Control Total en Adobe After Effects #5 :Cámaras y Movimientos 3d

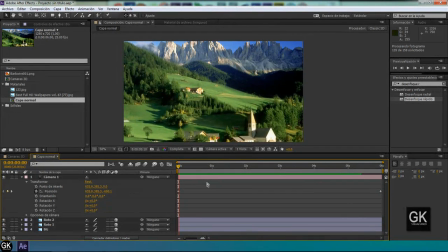736s
Lo hemos dividido en capas y prácticamente lo que hemos hecho se le llama rotoscopio. Y como ven, nos va quedando muy bien. Para hacerlo un poco más ideal, como yo lo tengo acá, por ejemplo, voy a aumentarle, por supuesto, lo que es los colores.
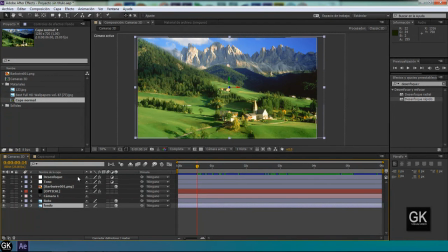750s
Y entre otras cosas, voy a utilizar un optical para simular una luz solar más realista.
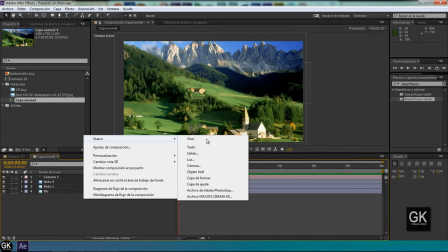756s
Por ejemplo, nueva capa de sólido. Y al sólido le voy a llamar optical flares.
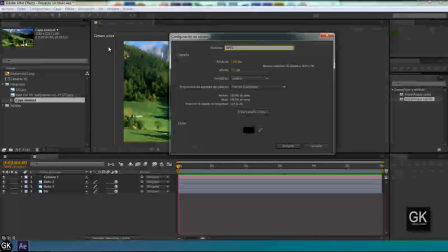763s
Optical. Optical. Y voy a buscar en mis efectos optical flares.
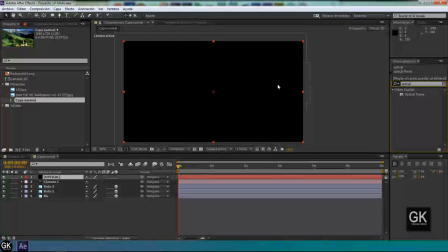770s
Claro, si es que ustedes la tienen, ¿sí? Entonces, bueno, vamos a ver. El optical simplemente nos va a servir para darle un tono más fuerte de sol.
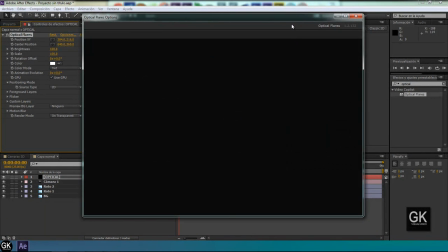780s
¿Sí? No es muy necesario, solo vamos a aumentarle por puro deseo.
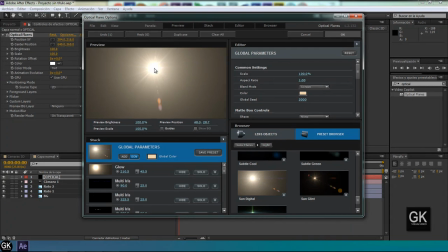786s
Entonces, acá tengo un optical que simula un sol. Ok. Y al optical le voy a dar vista 3D.
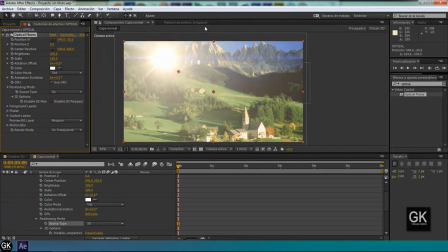792s
Entonces, ya está en perspectiva 3D. El sol lo voy a alejar de este modo. Se supone que el sol está viniendo de aquí.
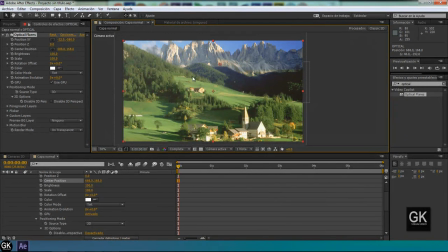800s
Entonces, esto debe estar así. Ok. Lo tenemos de este modo. Sí, entonces el sol debía estar atrás en la colina. Supongo que se notará muy bien ahí. Y vamos a bajarle un poquito lo que es el soporte de luz.
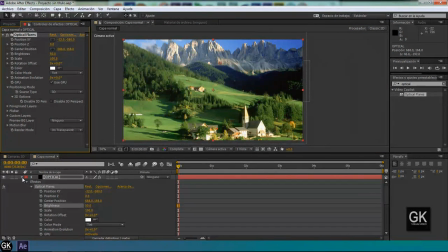814s
Ahí, yo creo que en 50 estaría perfecto. No hay que exagerarlo mucho. Y como ven, ya tenemos un poco más de luz. Un poco más de, bueno, de simulación que hemos hecho con un sol ahí. Bueno, como ven, se trata básicamente de esto.
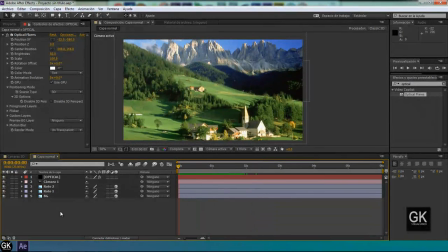830s
Sí, entonces lo que nos tocaría hacer es poner una capa, por ejemplo, de tono para aclarecer los colores.
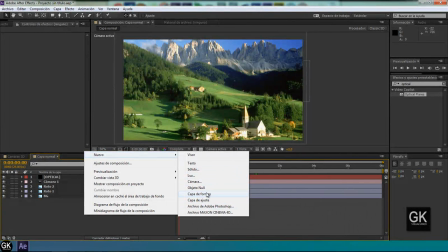837s
Vamos a irnos una capa de ajuste. Siempre es necesario trabajar con nombres en las capas de ajuste.
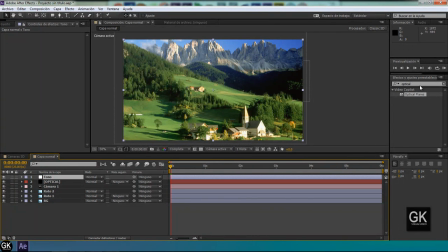844s
Tono. Y voy a buscar en mis efectos y ajustes, o simplemente me vengo acá a efecto y busco lo que es tono de saturación. Pero yo prefiero hacerlo así, ¿sí? Si es que ustedes dominan ya After, van a buscarlo rápidamente de acá. Tono.
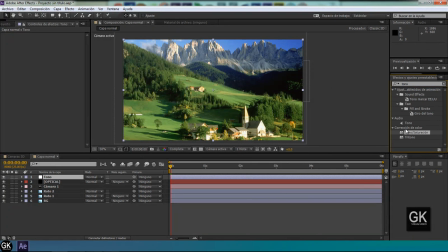857s
Y acá tenemos tono, saturación de corrección de color. Lo traemos a nuestra capa de tono y vamos a aumentar un poquito más los colores, ¿sí? Entonces así estamos, bueno, dándole vida a nuestra composición. Sí, entonces ahora un truco que más tenemos que ver. O sea, ya tenemos nuestro movimiento 3D, pero la cámara nunca va a enfocar los colores bien así.
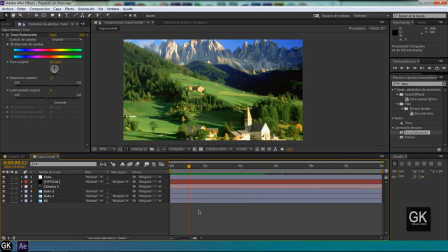876s
O sea, nunca va a poner un zoom exacto y nunca va a tener lo que son la frecuencia de píxeles, la resolución exacta. Entonces siempre va a haber un pequeño problema de desenfoque y tenemos que agregarlo eso en Adobe After Effects, ¿sí?
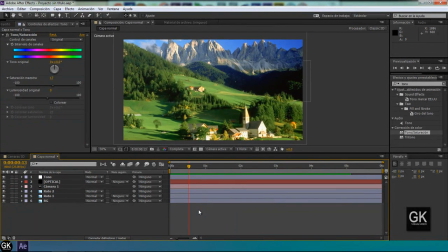890s
Entonces, si ven, tenemos ya esta animación y lo que nos faltaría, creo yo, es una capa de desenfoque, como yo lo que he hecho acá.
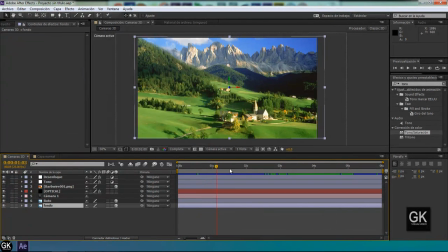897s
Como ven, acá se ha desenfocado.
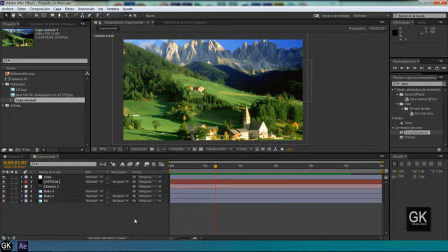899s
Sí, porque esto suele pasar siempre con cámaras profesionales, que sea siempre cuando metes un zoom, por cambios de colores, tiene que haber
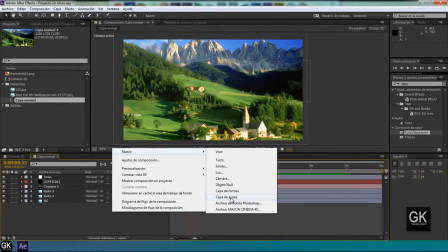909s
una capa. Entonces vamos a irnos a capa de ajuste, cambiar nombre, y a este le voy a llamar Satura.
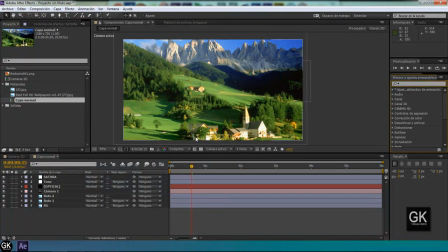918s
Y voy a irme acá. O si no, simplemente me voy a ir a efecto. Y voy a ir a lo que es desenfoque.
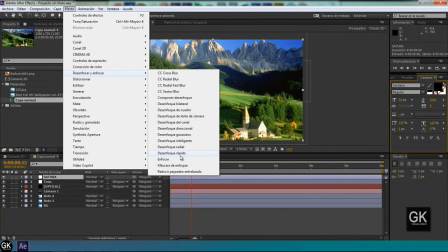927s
Y voy a escoger un desenfoque rápido porque es el que más se utiliza y es el que no te lleva mucho tiempo.
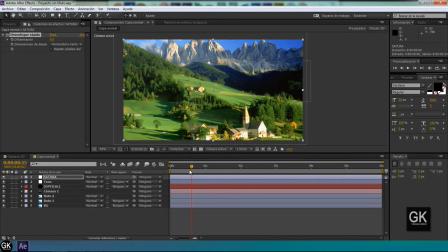934s
Entonces vamos a ver en dónde lo ponemos. Por ejemplo, está por aquí. Entonces lo que yo voy a hacer es simplemente agarrar mi capa, activar lo que es difuminación y voy a irme, por ejemplo, a este segundo y lo voy a meter a 7. Y cuando venga por acá, que regrese a lo que es nada. Entonces vamos a ver cómo nos va quedando esta animación.
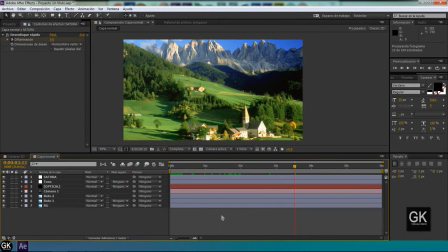952s
¿Sí? Yo creo que nos va a quedar bien. Entonces las diferencias son muy claras entre simplemente poner a una fotografía la escala para intentar simular un zoom y hacer siempre un zoom, porque estamos creando una cámara en After Effects que nos ayuda a crear una cámara y movimientos reales,
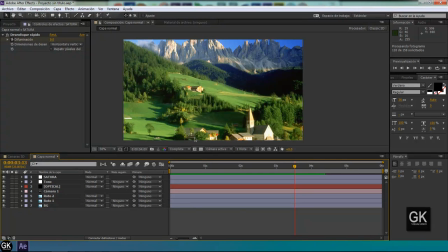969s
¿sí? Entonces, bueno, de eso se trata el entrenamiento de hoy, de cámaras 13. Entonces vamos a ver cómo hacemos esto. Ahí está. Como ven, yo creo que nos está quedando muy bien. Sí, sería cosa de más detalles, como que cortar la iglesia y para que la iglesia también tenga un movimiento un poco más 3D.